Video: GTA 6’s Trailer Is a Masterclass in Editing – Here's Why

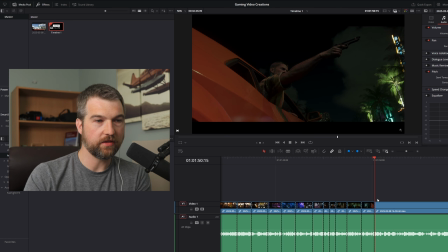986s
And you look at this here too. They don't start it like when he's pulling out the gun or anything. The gun is actually firing when they cut this transition. They want to hit this.
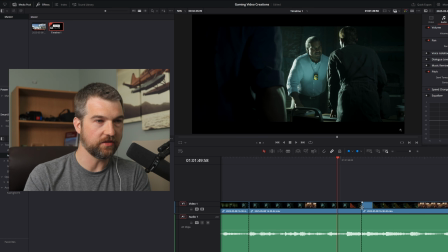1001s
If I come here, actually this is not the right spot for this transition.
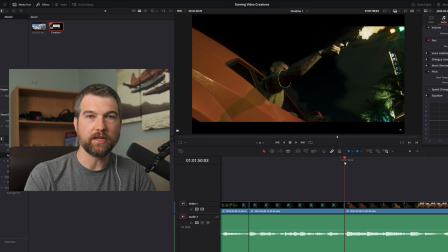1008s
Right there, immediately the gun is firing. So it kind of gives you it's very abrupt. It's like those jump cuts that you can do when, like a talking head video, where you start immediately as the person starts to talk again. So same idea.
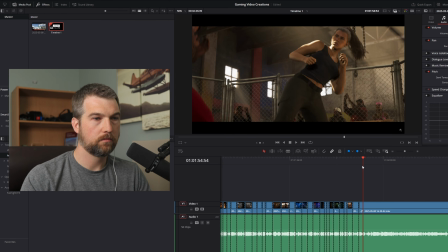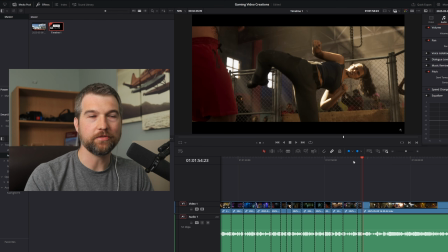1033s
That's a neat transition right there. So watch this transition here. There's a bit of a sound effect there of getting hit. I don't think this is from the video game.
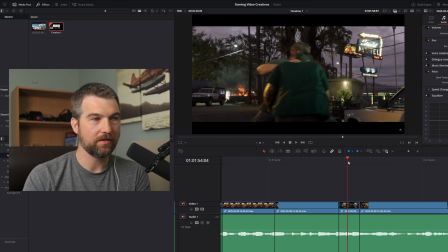1045s
This is probably the editors doing this after the fact. Some of these transitions might be from the video game, but I think this is probably from editing.
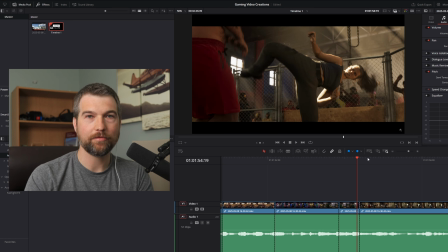1053s
But you can see he's throwing this guy into a car. You hear the impact from that car, and then you can see her foot recoiling like she just kicked the guy. So it's kind of a neat transition where they're using the sound in both videos. And right now the pacing is relentless.
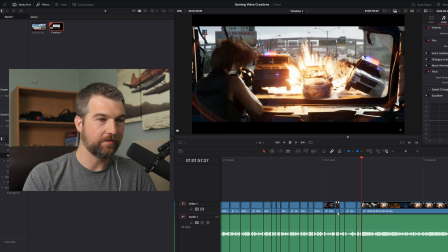1069s
Like you can see if there's anything happening, it's being cut.
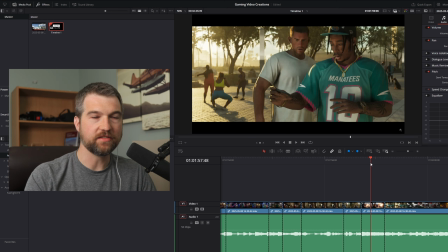1074s
They have a cut here, they have a cut here. Everything is cut. And you can see, again, we got the audio overlapping here. We got the music overlapping. So it's really making this all kind of seamless. Like this is probably not even the same section of the video or like the game.
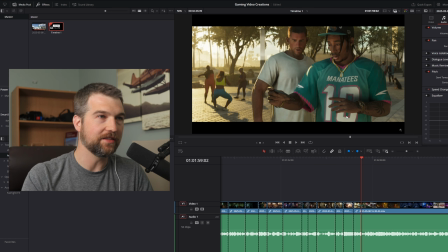1091s
It's a completely different, I'm almost guarantee it's a completely different spot what they're doing here.
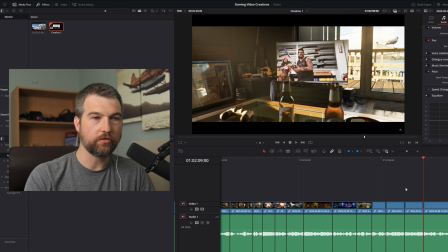1096s
But it's like they're reacting to that car. This one is pretty abrupt, but I think they want to get your attention, so it kind of brings you back. It's they've been using that music through everything else, and then the music completely changes. You see this guy up here now.
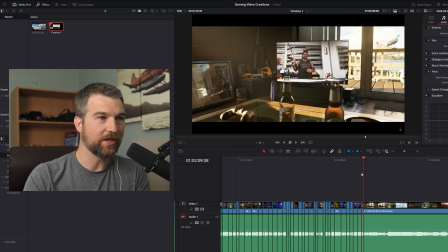1116s
It's a completely different scene, but you no longer have that music anymore overlapping the song. And they use, I think, this abrupt change to kind of snap you out of this this kind of section here that's been really high paced and everything. And now they're going to bring you back. I bet it's going to be a slower section of cuts here, relatively slower.
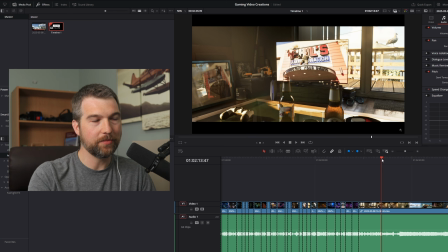1139s
This is kind of going the opposite direction. They're zoomed in, but now they're going to pull you back so you can see what's happening right there.
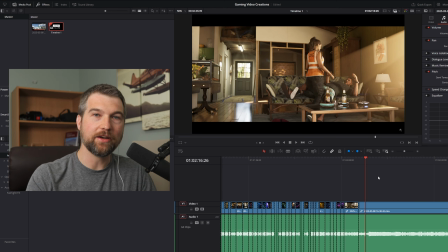1147s Hey.
And you can hear the difference in audio now. The audio's changed. And again, this is probably the way they base it in the video game, but it's kind of neat that they're using kind of these techniques from like movies and stuff like that.
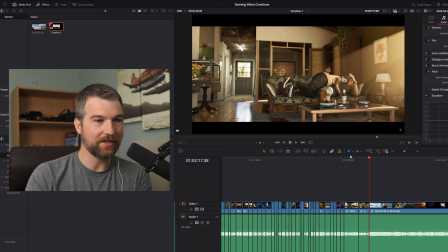1162s
And again, they kind of dial it back a bit, and like I mentioned before, you can see there's slow transitions here, and we're about to, I think, hit another section of fast transitions because we're about to hit another action scene here,
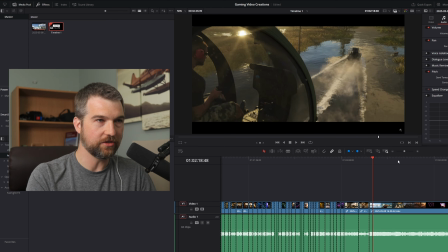1177s
right there. So there's already a transition, and you can see through this little section here,
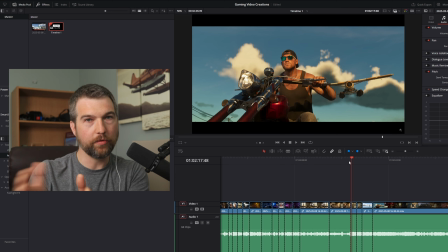1181s
all the action is moving in the same direction, from what I can tell.
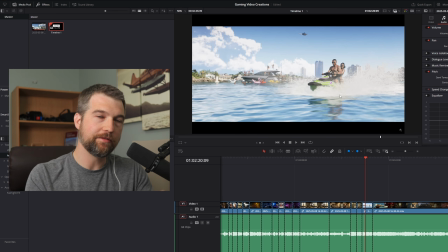1188s
or fairly similar. Like it's all moving forward. It all feels like it's moving the same direction. It doesn't feel disconnected. Like if you had this scene flipped, it would be really awkward. And you can see the pacing is picking up a little bit.
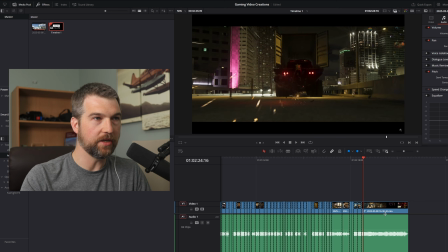1200s
It's not quite as intense as this was yet, but it might be just picking up to that point now.
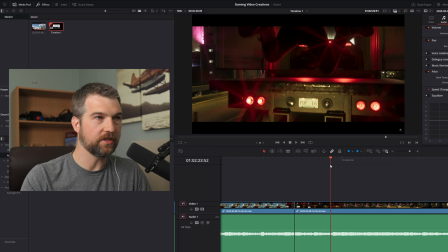1208s
Let's see. This one here is a very fast transition. See, they're there, jumping. It zooms out so you can see what is happening here.
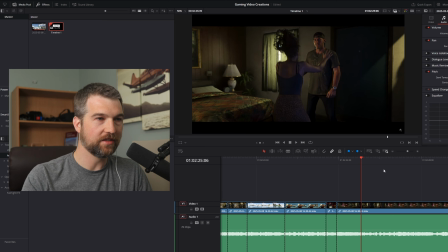1223s
And this one here, they're using that motorbike for the transition. See, the motorbike hits us right here.
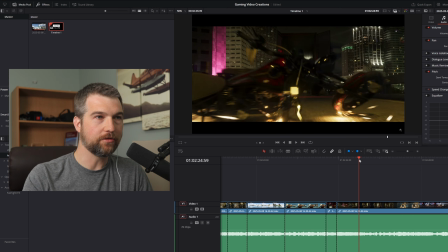1230s
The motorbike's sliding right into us, and they use that as a transition into the next scene.
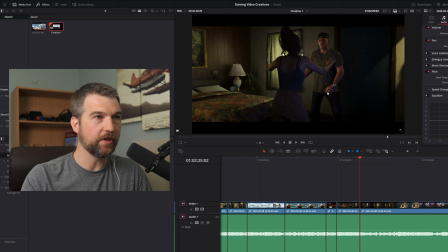1238s
So you can see, and then it ends up with a very similar kind of thing happening where she's pushing him rather than jumping.
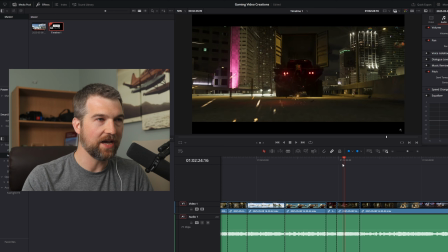1245s
So I guess not pushing, she's jumping into his arms, but it's very similar because we had over here, they're jumping on the back of a truck, and then it's the same kind of scene happening here.
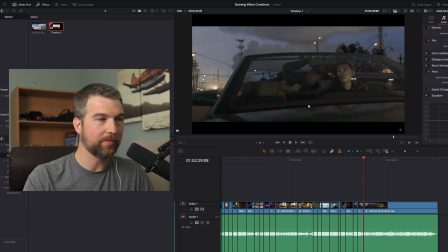1255s
Again, the sound is traveling between those two. We had that motorbike sound happen in this little scene here. So again, sound is a huge part of what makes these videos great. Like if you did this without the sound, it wouldn't be that great.
Hey, if you got friends.
Other than the fact that it's, you know, the graphics are amazing in this video game, but still.
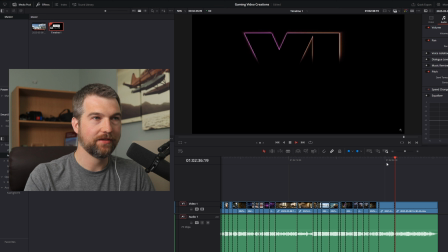1275s
So then they do a nice slow fade here to really bring in that kind of cinematic feel of it.
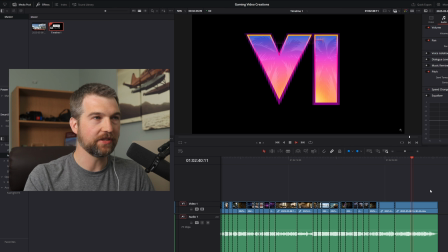1281s
And then the reveal of the logo to get you all pumped about the new Grand Theft Auto coming out,
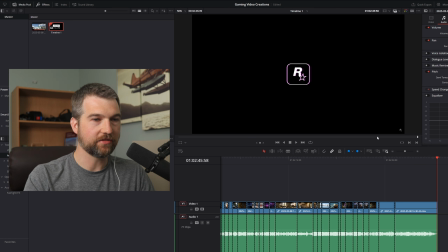1287s
and the date, which is all important for anyone waiting for this game. If you look at it visually now, you can kind of see what's happening.
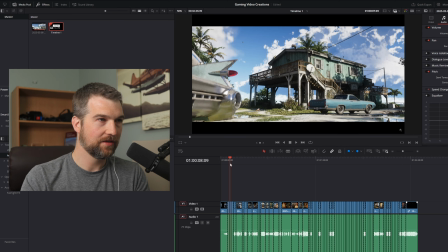1294s
So you got this slow pace at the beginning here. Things pick up a bit, then it slows down.
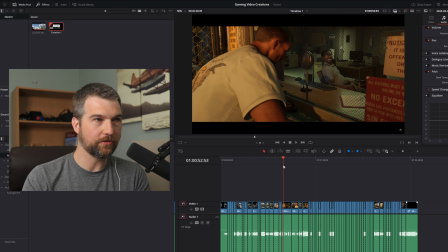1301s
We got kind of a slower pace. It really slows down in this part where they're kind of giving us more of the storyline, what's happening,
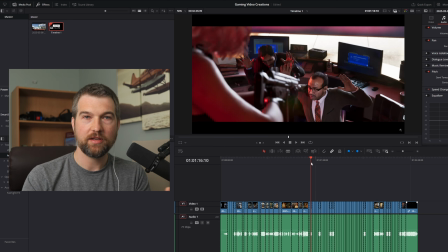1308s
and then all of a sudden it picks up into this crazy fast montage with everything happening,
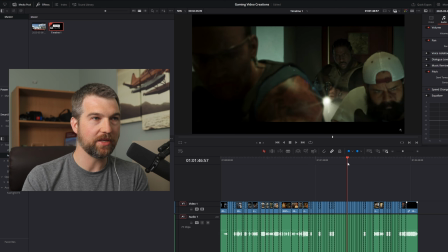1315s
explosions, people running, people doing jumping, police entering the buildings.
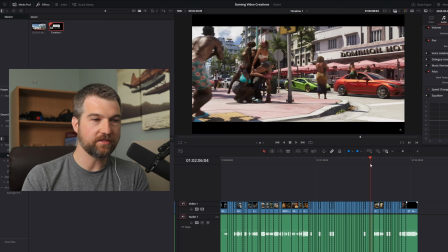1321s
All this is happening. People are getting kicked. All the sounds are being transitioned. Like this would have taken a long time to put this together.
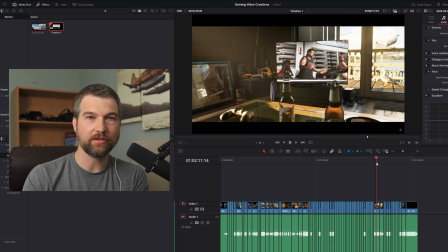1327s
And then it slows down again here to kind of snap you out of this montage.
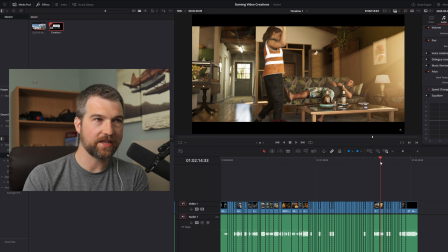1332s
And then we got this, and then we got again, brings us back a little bit slow here, and then it brings us right back into the action here.
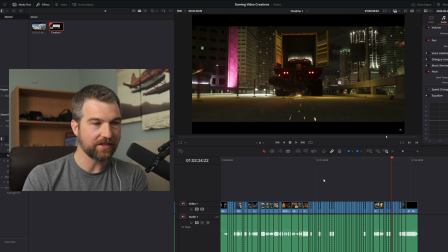1339s
Nice fast pace. So they kind of give us that bit of that break in this little section here, and then it slows down and goes fast again,
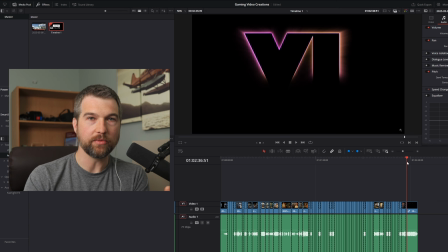1347s
transitioning, and then we end with the kind of slower transition.
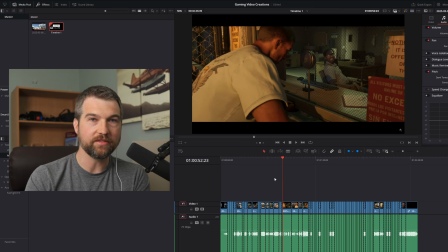1350s
So I think if there's anything I've learned from looking over this whole video is that pacing is very fast when it comes to a trailer like this. Like if you want a fast-paced video, like you're talking about the Mr. Beast videos and those type of videos,
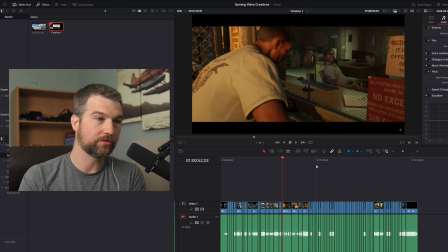1364s
they do extremely fast-paced, and Mr. Beast might even be more extreme than this, but this is a nice pace for like a trailer that gets you excited about it. It's keeping you really entertained, and I think we undersell cuts when it comes to creating videos, especially if you're kind of new to video creating.
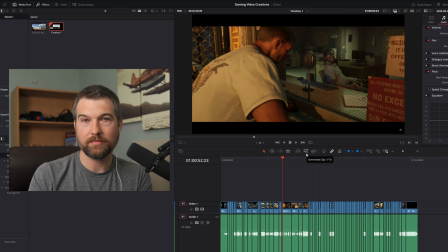1382s
You'll make a cut maybe every 20 seconds or something like that, or maybe it's every couple minutes, and it's really slow, and you wonder why it feels like it's just kind of dragging on, and this could be the reason. But you don't always want to have this crazy fast pace.
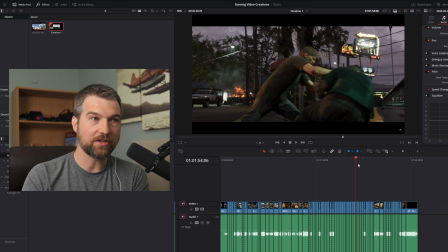1396s
But if you want to create a fast-paced action scene, or you want to give that more that really exciting video, if you're creating like a gaming video and you want to make it really exciting, start doing a whole bunch of cuts, but make it make sense. Like you have to have them transition properly, make them flow properly.
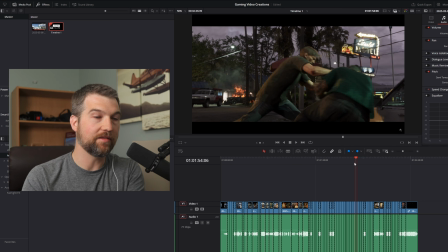1415s
You can't just have random cuts, but even random cuts will speed up the feeling of the video, and it will make it feel more polished and a little more fast and fun.
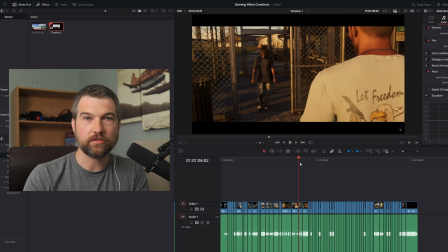1424s
And then you can kind of slow things down in certain sections when maybe someone's talking or something's happening.
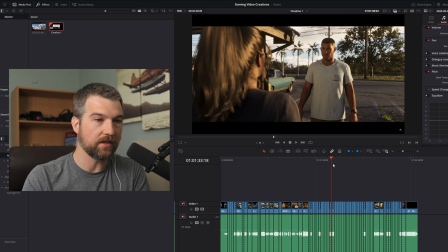1430s
You slow things down and then you speed it up again. And that's what I think I've learned from kind of analyzing this as well, is that one pacing doesn't fit all as either.
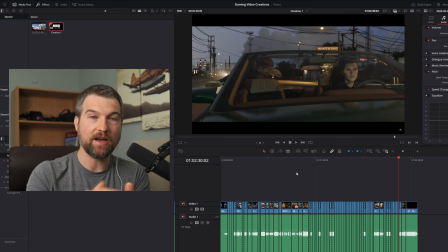1439s
You want to have that kind of that flow. You want to have that kind of that transition where it keeps you entertained. It's a decent pace, and then you really speed it up for sections where you want to speed it up. And the use of sound is huge throughout this whole video. The use of sound is absolutely,
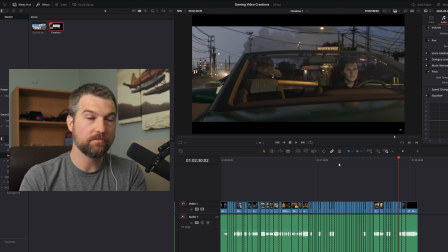1455s
that's what they're using for everything in here to make it sound and look this amazing, is they're using that sound. That is a massive part. There's sound effects in here and all kinds of stuff that I probably haven't even been able to kind of uncover, because well, for one,
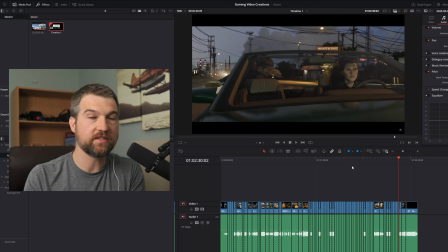1470s
it could be baked into the video game, but I suspect they're using a lot of sound effects that aren't even baked into the video game just to add a little more emphasis to this. It's captured on the PS5, but it doesn't mean that they haven't modified it in any way, because they clearly have done a lot of modifications and they've spent a ton of time on this video.